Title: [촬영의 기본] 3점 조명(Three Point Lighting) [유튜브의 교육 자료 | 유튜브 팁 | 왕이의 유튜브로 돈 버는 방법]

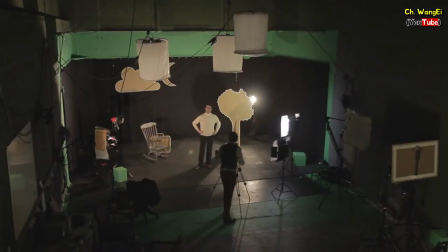(0:16)
Hello, and welcome to another YouTube tutorial video. In this video, we're going to be showing you something called three-point lighting. Now, for three-point lighting, you'll need three types of lights. Firstly, a key light, a fill light, and finally, a backlight. Now, here, we're using professional lighting, but you can use whatever you have to hand.
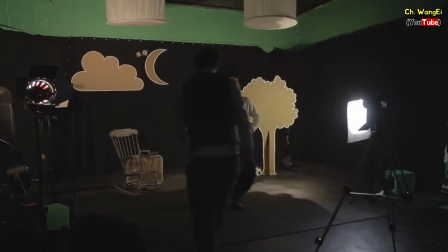(0:39)
In this video, what we're going to do is show you the basics of how to create very simple three-point lighting, and what each light does.
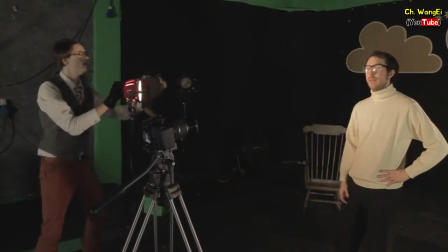(0:46)
The first stage is to set up your key light. The key light is the main light used to illuminate your subject.
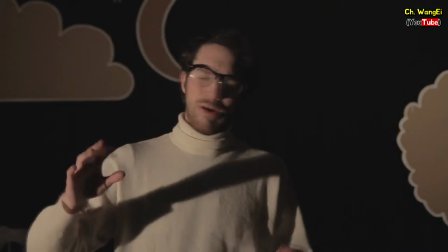(0:54)
Now, depending on what you are lighting, a good rule of thumb is to place a key light at a 45 degree angle to your subject.
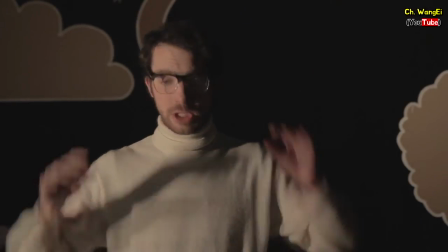(1:00)
Be aware, the closer the light is to your subject, the harder the light will be, resulting in stronger shadows.
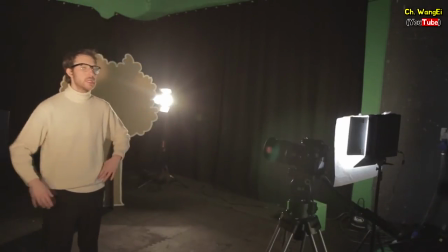(1:07)
Once you're happy with your key light, it's time to introduce the fill light.
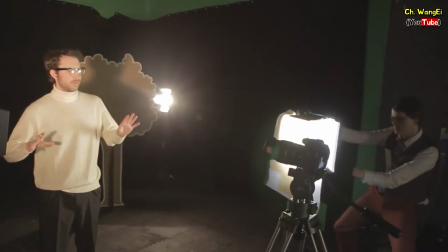(1:11)
The primary job of the fill light is to illuminate the other side of your subject and soften any shadows caused by the key light.
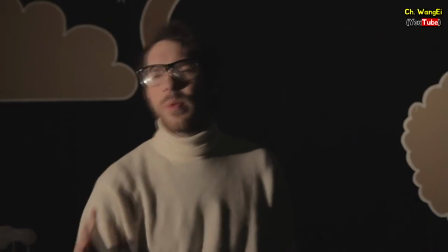(1:17)
This should also be set at a 45 degree angle. Ideally, the fill light should be a far softer light source than the key light, as to not create more shadows.
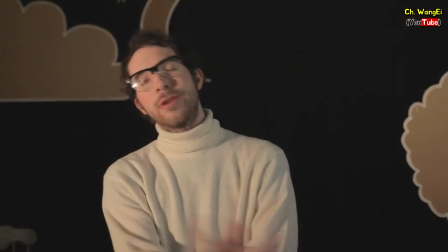(1:25)
If you do need to soften your fill light, try moving it further away, or diffusing, or bouncing the light.
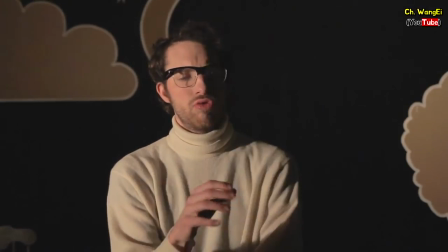(1:30)
Both the key and the fill light work together, so feel free to readjust the key light if you need to.
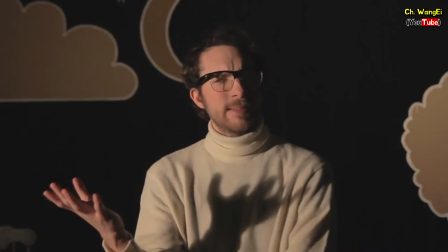(1:36)
By turning the fill light on and off, we can see the effect it has on our subject.
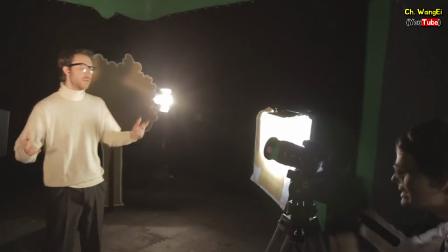(1:42)
Once you're happy with your key light and your fill light, it's time to set up your backlight.
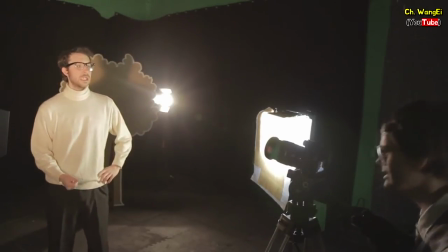(1:47)
The backlight is important and should not be overlooked. It is set up somewhere behind the subject and normally off camera.
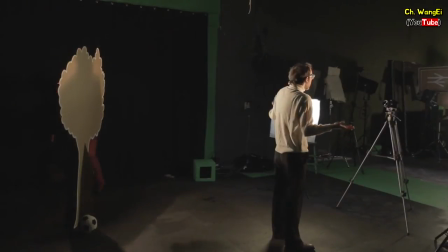(1:54)
The backlight is used to separate the subject from the background and helps create a more three-dimensional image on camera.
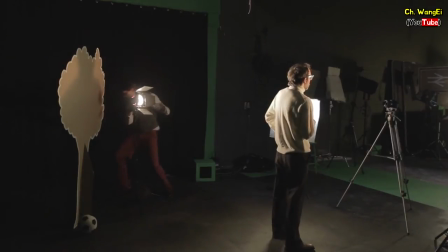Our subject is now lit with three-point lighting.
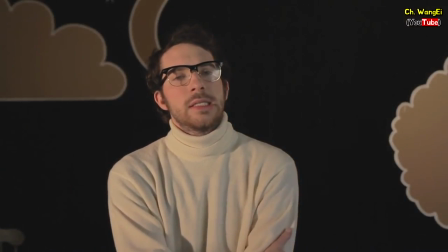(2:09)
As you can see, we are flashing our backlight, and it still might be hard for you to see how the backlight contributes to our lighting.
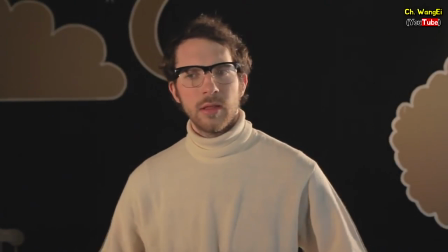(2:16)
So, to highlight the areas it affects, we have turned off our key and fill light.
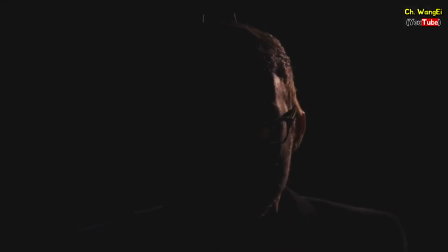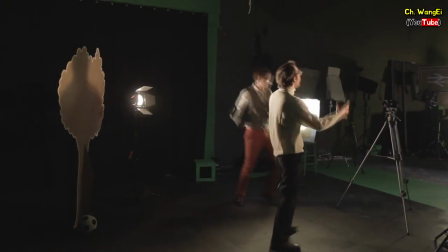(2:28)
So there you have it guys, a very simple demonstration of three-point lighting.
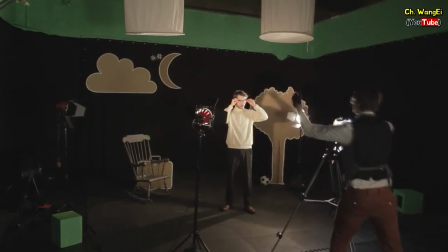(2:33)
Three-point lighting is the foundation of lighting, and it's from here that you can then build up more complex lighting setups.
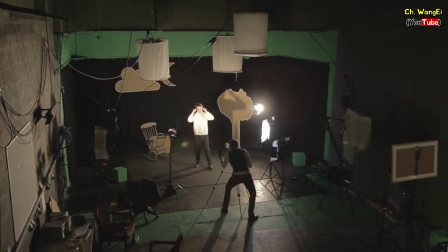(2:40)
However, a good understanding of three-point lighting and how to apply it to your content will greatly increase your production value.